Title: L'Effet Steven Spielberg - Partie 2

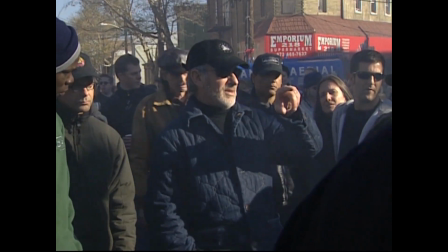12:42 Le professionnalisme de Spielberg et sa rapidité d'exécution lui permettent de boucler les tournages rapidement sans les bâcler.
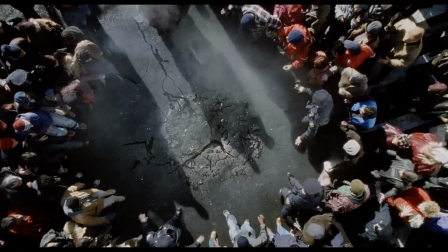12:49 ILM lui conseille de filmer en premier les scènes à effet visuel pour que la post-prod puisse démarrer très rapidement.
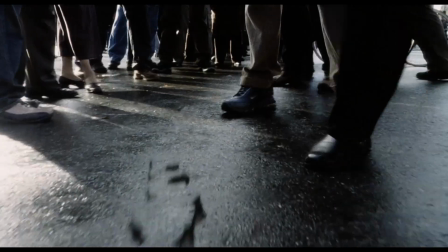12:54 Le montage est donc fait en parallèle du tournage, avec deux superviseurs VFX, Dennis Muren et Pablo Hellman.
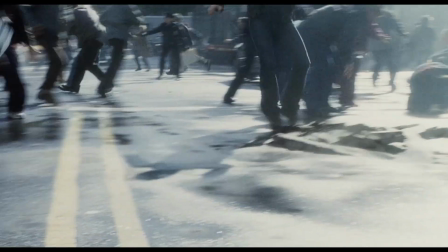13:00 Chacun se voit attribuer des séquences spécifiques, où quand l'un est sur le tournage, l'autre est en studio.
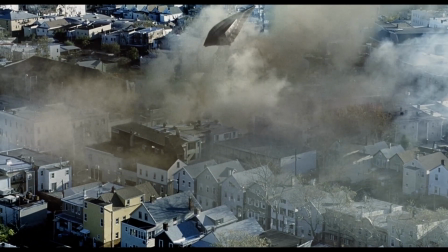13:05 Et ILM a seulement 4 petits mois pour faire les 400 plans truqués du film.
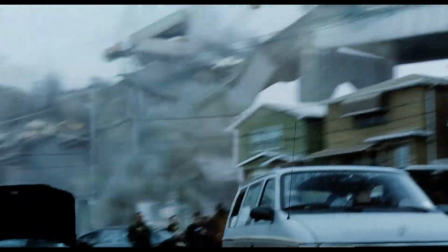13:09 Ça laisse très peu de temps et c'est malheureusement une méthode de travail de plus en plus répandue aujourd'hui et qui fait beaucoup de mal à l'industrie des VFX, en donnant des deadlines improbables.
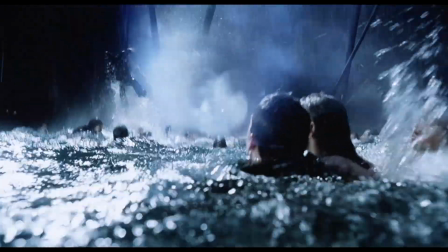13:18 On peut dire que dans ce contexte de production, avec ce résultat final, La Guerre des Mondes est clairement exemplaire.
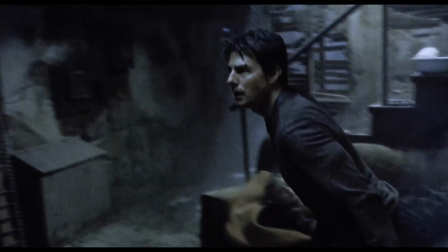13:23 Cela tient aussi du fait qu'une grande partie du film se passe en huis clos avec 3 personnages,
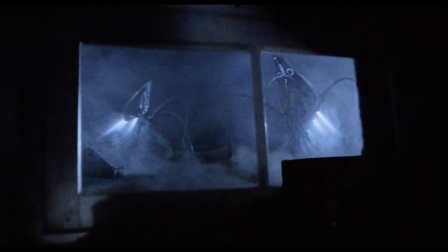13:28 le hors-champ est favorisé pour faire travailler l'imagination du spectateur, rendant ainsi les séquences les plus spectaculaires encore plus mémorables.
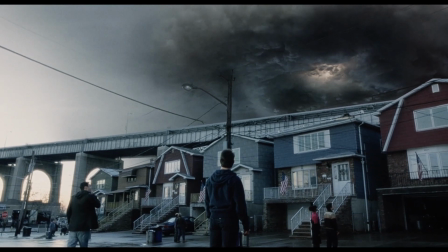13:35 Les nuages annonciateurs de l'arrivée des extraterrestres sont des morceaux de coton filmés et éclairés dans différentes directions, puis tout est manipulé au compositing.
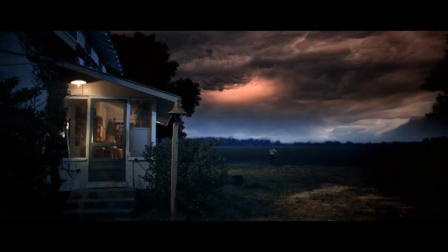13:43 Ils rappellent ceux de Rencontre du troisième type qui étaient tournés dans un bassin avec des phénomènes chimiques,
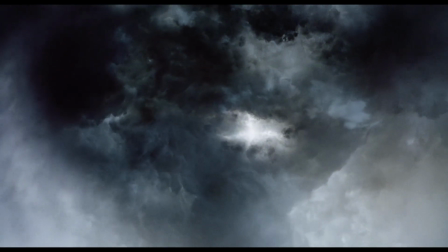13:48 mais ce genre de système est aujourd'hui avec le numérique plus compliqué à manipuler pour obtenir ce que l'on veut.
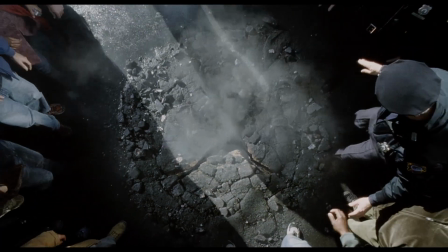13:54 La scène de l'arrivée des tripodes rappelle forcément l'arrivée du T-Rex de Jurassic Park.
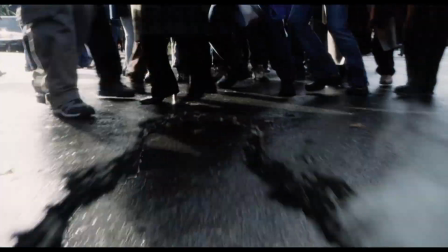13:59 Les tremblements du ver d'eau sont remplacés par les tremblements de terre.
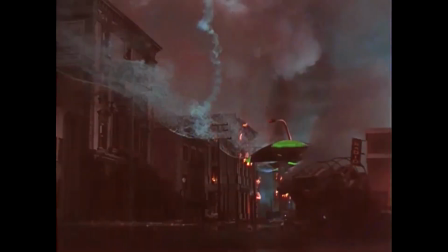14:02 Les envahisseurs ne sont plus des soucoupes volantes, comme dans le film de 1953, mais des tripodes, plus proches du livre original.
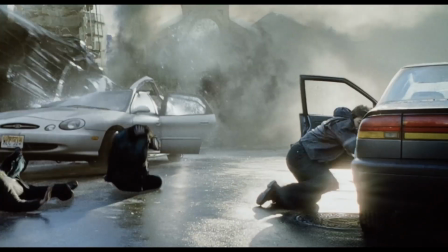14:09 Comme dans Le Monde Perdu, les CGI sont crédibilisés grâce à des interactions réelles, notamment les voitures écrasées par exemple, filmées séparément sur fond vert.
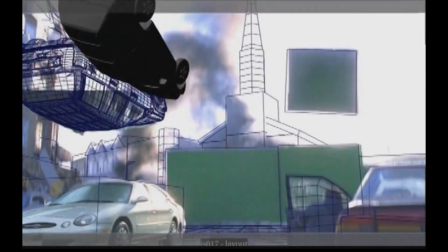14:17 Elles sont en 3D lorsqu'elles volent au début, puis réelles à la fin. Pareil pour celle-ci.
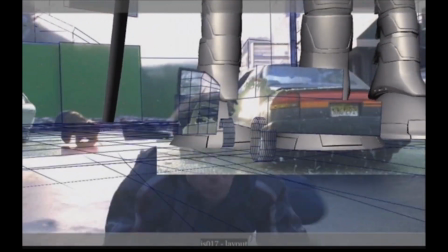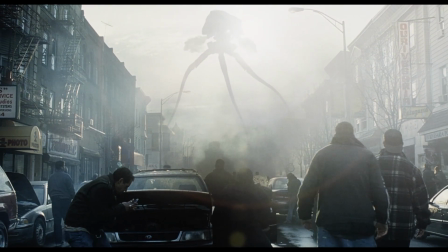14:31 Durant toute la séquence, hormis quelques plans, la caméra est toujours à hauteur d'homme, voire plus bas.
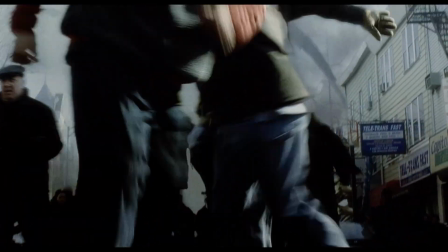14:36 Cette première attaque du tripode est mise en scène de manière très réaliste et immersive,
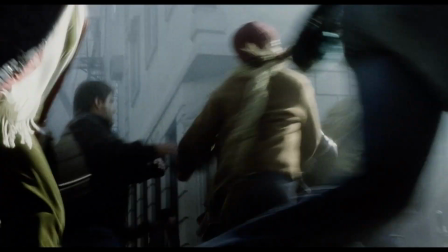14:40 et possède une résonance particulière chez le spectateur américain seulement quelques années après les attentats du 11 septembre, raison pour laquelle Spielberg a souhaité faire le film.
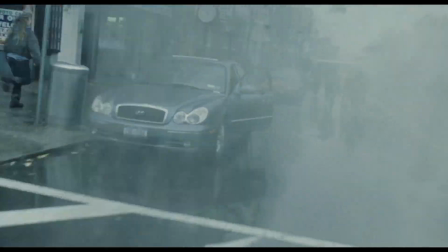14:49 Le réalisme de la séquence implique d'utiliser le moins de fond bleu possible,
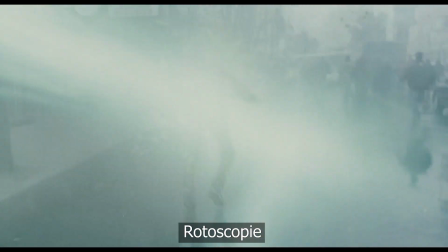14:53 et donc par extension de faire un gros travail de rotoscopie. c'est-à-dire de détourer les éléments dans le plan pour intégrer la 3D derrière.
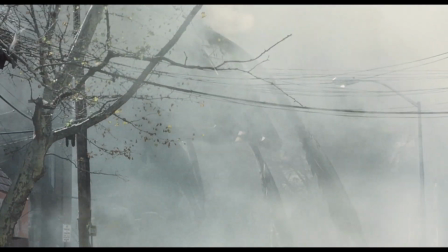14:59 Par exemple, ce plan est un calvaire pour l'artiste au compositing, puisque la 3D passe derrière toutes les branches d'arbres.
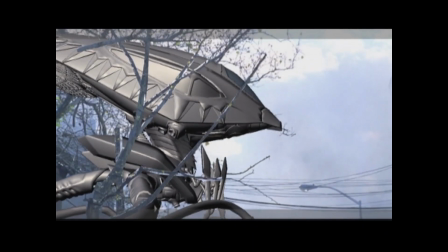15:08 Comme on le voit ici, il projette les branches les plus importantes sur des formes plates qui ont été mises en place dans la scène 3D.
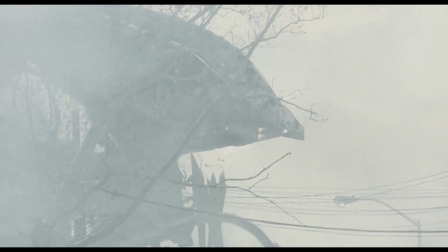15:14 Pour le reste des petites branches, ils essayent d'en récupérer le plus possible, sûrement par contraste par rapport à l'arrière-plan plus clair.
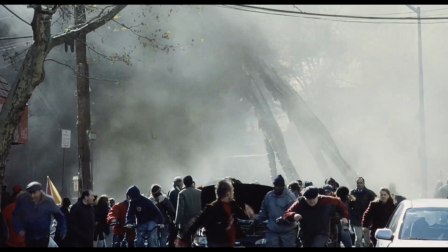15:21 Sur l'instant, le graphiste pourrait se dire que le réalisateur est une pourriture et insulterait probablement toute sa famille.
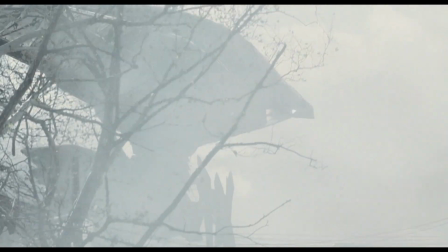15:26 Mais en y réfléchissant, ce plan n'est pas composé au hasard et a du sens. D'ailleurs, ce type de plan revient à plusieurs reprises dans le film.
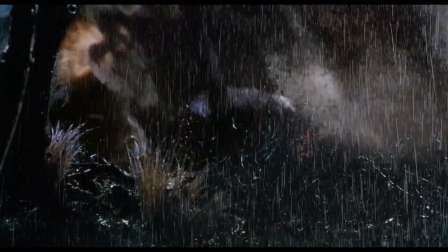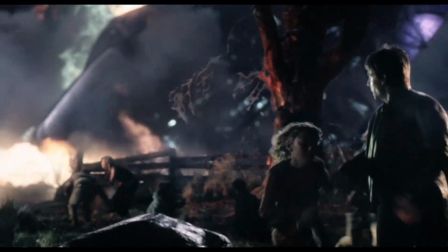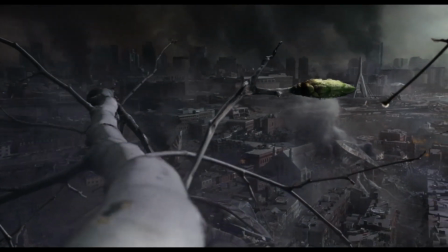15:44 L'arbre peut représenter la végétation alien, que l'on verra plus tard, mais également le fait que le tripode, au second plan, succombera à la nature terrestre qui est symbolisée par l'arbre au premier plan.
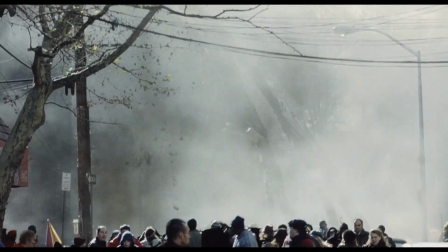15:53 Quitte à bosser sur des plans laborieux et chiants au compositing, autant qu'ils servent la narration et ça en vaudra la peine.
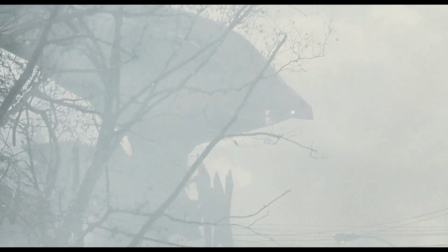15:59 A noter qu'ils mettent une tonne de fumée devant justement pour masquer la misère.
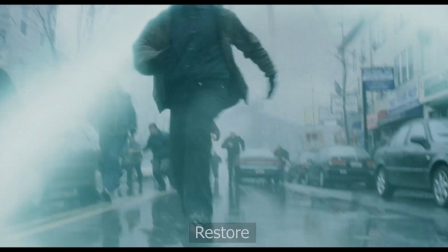16:03 Autre technique laborieuse à mettre en place, on a le restore, c'est-à-dire effacer des éléments dans l'image.
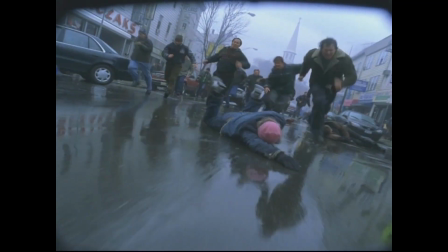16:09 Lorsque les rayons déciment les individus dans leur course, les cascadeurs se couchent au sol et il faut bien les faire disparaître.
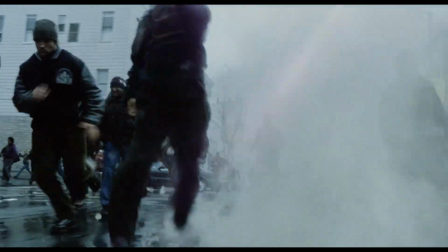16:15 Encore une fois, la tonne de fumée aide à faire passer la pilule, surtout avec une caméra aussi dynamique. D'ailleurs, cette fumée est complètement réelle, tout comme les désintégrations.
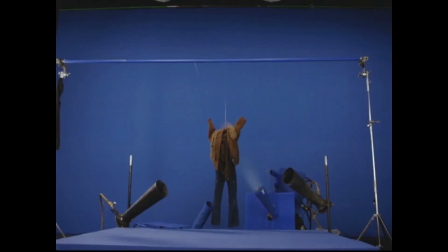16:25 Des vêtements sont filmés devant un fond bleu, soufflés dans l'air, puis composés dans l'image, tout comme la poussière.
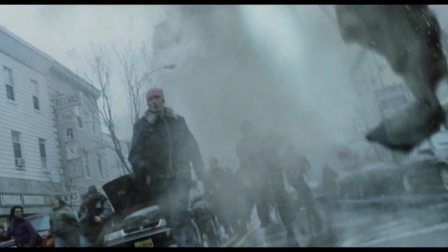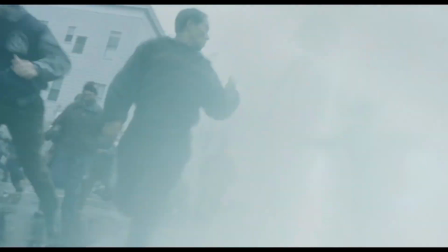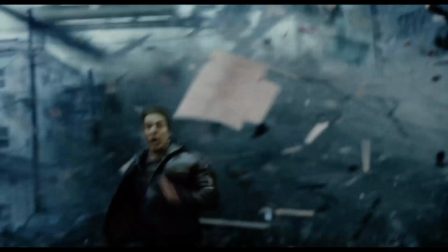16:43 Quasiment toutes les destructions que l'on voit dans le film sont faites sur le plateau ou alors sont des maquettes.